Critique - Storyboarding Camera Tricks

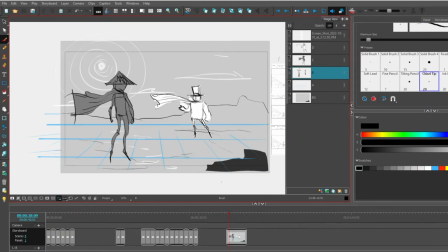[0:04]
Hey folks, Tony Lockhart here. In this critique video, what I'd like to do is to focus on some camera movements.
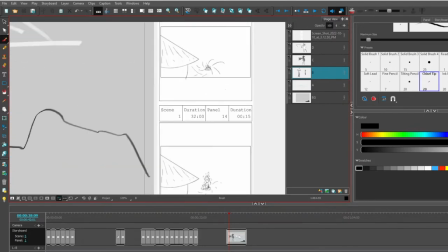[0:11]
So let's start by examining a storyboard that one of my students made.
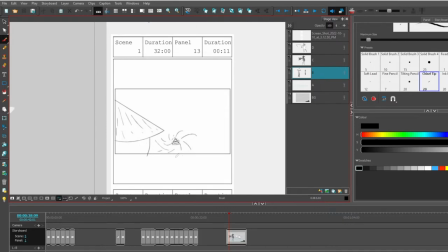[0:16]
We've got an over-the-shoulder shot, and there's some kind of effects animation happening over here in the distance. This triangle is kind of morphing into some kind of a character.
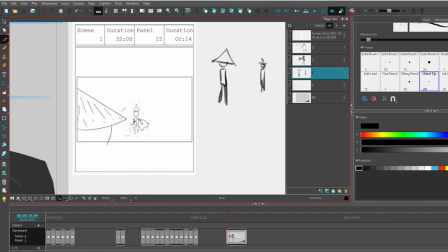[0:28]
And I guess what's gonna happen is that these characters are gonna square off and have some kind of a conflict, okay?
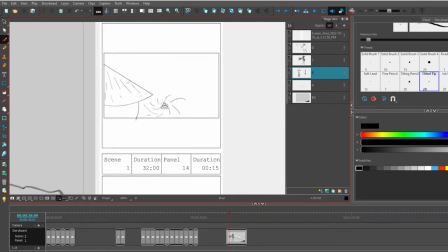[0:35]
Now, the criticism of this is that I don't really, it's not clear and I don't understand what this is. So I think we need to develop a strong silhouette.
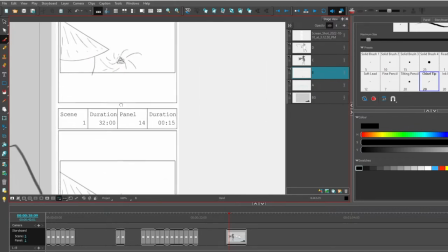[0:48]
Also, it would be nice to go and take some of this effects animation and duplicate some panels to make it a little bit more 3D.
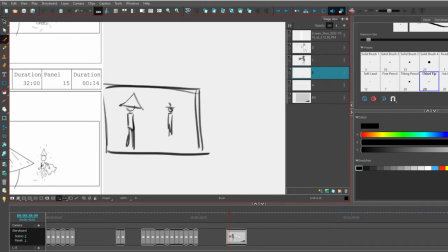[0:58]
Also, I think we should try to recompose the shot so it shows the two characters kind of like this. All right, so let's go try to make that happen. By the way, I did a little bit of drawing off camera.
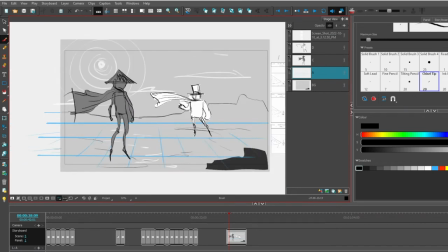[1:13]
So here is our setup. So we basically have a standard HD 1920 by 1080. We have one character on a layer, and we've got another one here, and then my original artwork in my background. Here's what I would recommend you do.
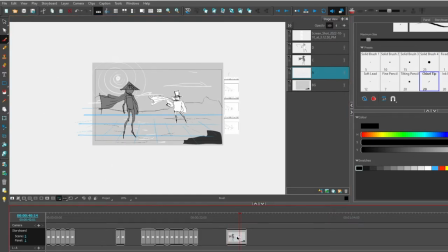[1:30]
I think you should go and build this out, and then you should go and duplicate this a few times, because Storyboard Pro is really helpful. Now what you can do is, with your starting frame, you can increase or decrease the time to about, I don't know, 5-6 seconds.
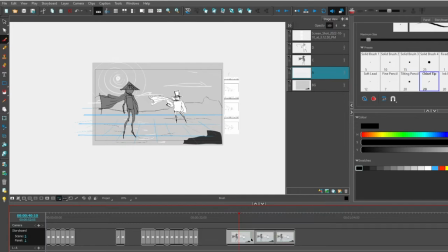[1:49]
And then we've got our setup right there, okay? We've got our 5 or 6 seconds establishing shot. We've got a couple of extra shots right here so we can have some kind of change with the action. And then let's go back and modify.
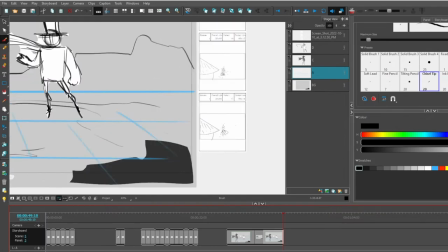[2:05]
So at the end of my student's animation, we have one character versus another. And then as we move upwards, there's a metamorphosis that's happening, and then there's some kind of a weird shape.
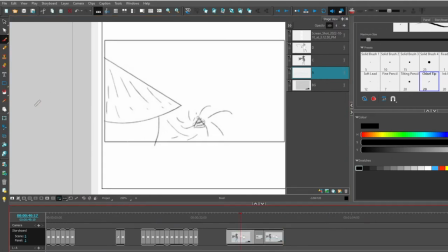[2:19]
Okay, let's go back to the first drawing. Let's delete this layer.
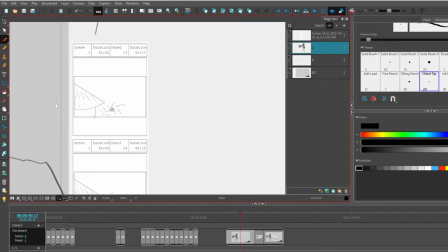[2:24]
And instead, what I wanna do is I'm just gonna go and draw that character
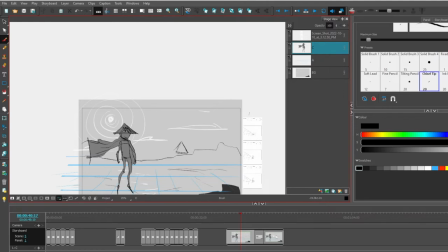[2:32]
looking at some kind of a weird triangle that might be spinning and having some kind of a, I don't know, some weird aura about it, okay?
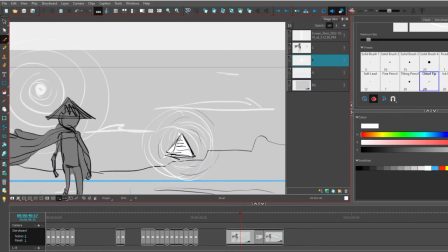[2:42]
By the way, if I put this on a separate layer, I can move it around and animate it, but let's save that for a different video.
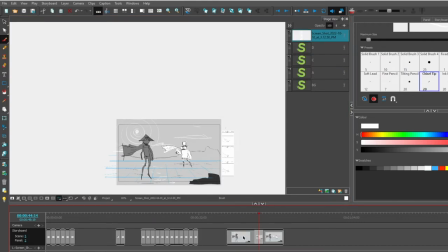[2:49]
All right, let's go here to this one because I need to figure out the halfway point between the triangle and this guy.
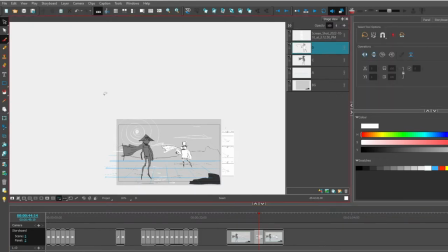[2:56]
So what I want to do is to select all that artwork and delete it.
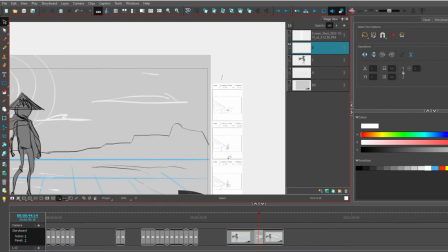[3:00]
And if we go back to my student's drawing, there's some kind of weird thing that's happening.
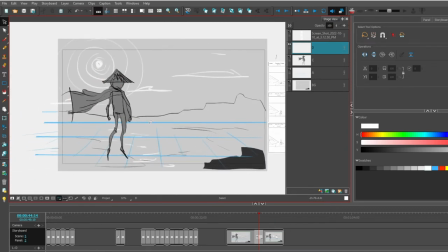[3:06]
So let's go redraw that again as some kind of a
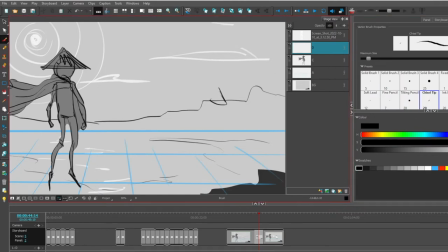[3:11]
triangular-ish type character that's metamorphosing into something else. Let's put an arm out this way and an arm this way, leg and a cape, and let's do some special effects.
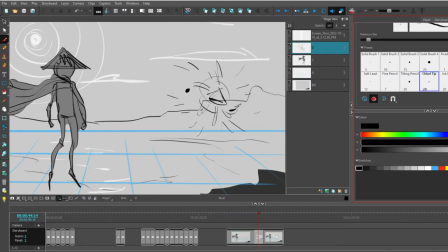[3:25]
I want to use this technique called draw behind and fill shape. So now if I go and draw a triangle, it's going to color behind, and then what I could do is fill in some of these other shapes to start making them look like the limbs of a character.
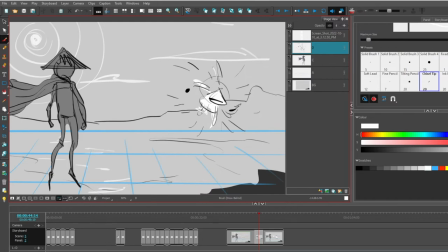[3:44]
And just kind of turn this into something. So when I flip through the animation, it's gonna look as if there's some kind of action that's happening, okay?
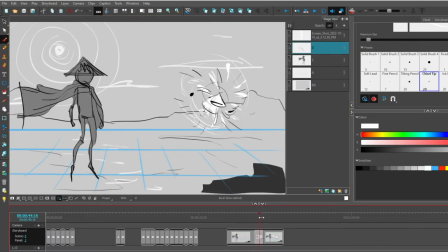[3:56]
Now this looks great because if I scrub through the animation, there's a pop that happens. And all I really need to do is to make sure that these things are in the right place, but I think that's okay.
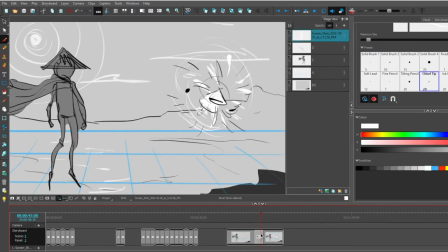[4:07]
Okay. So now I have three separate things and I did just a little bit of drawing.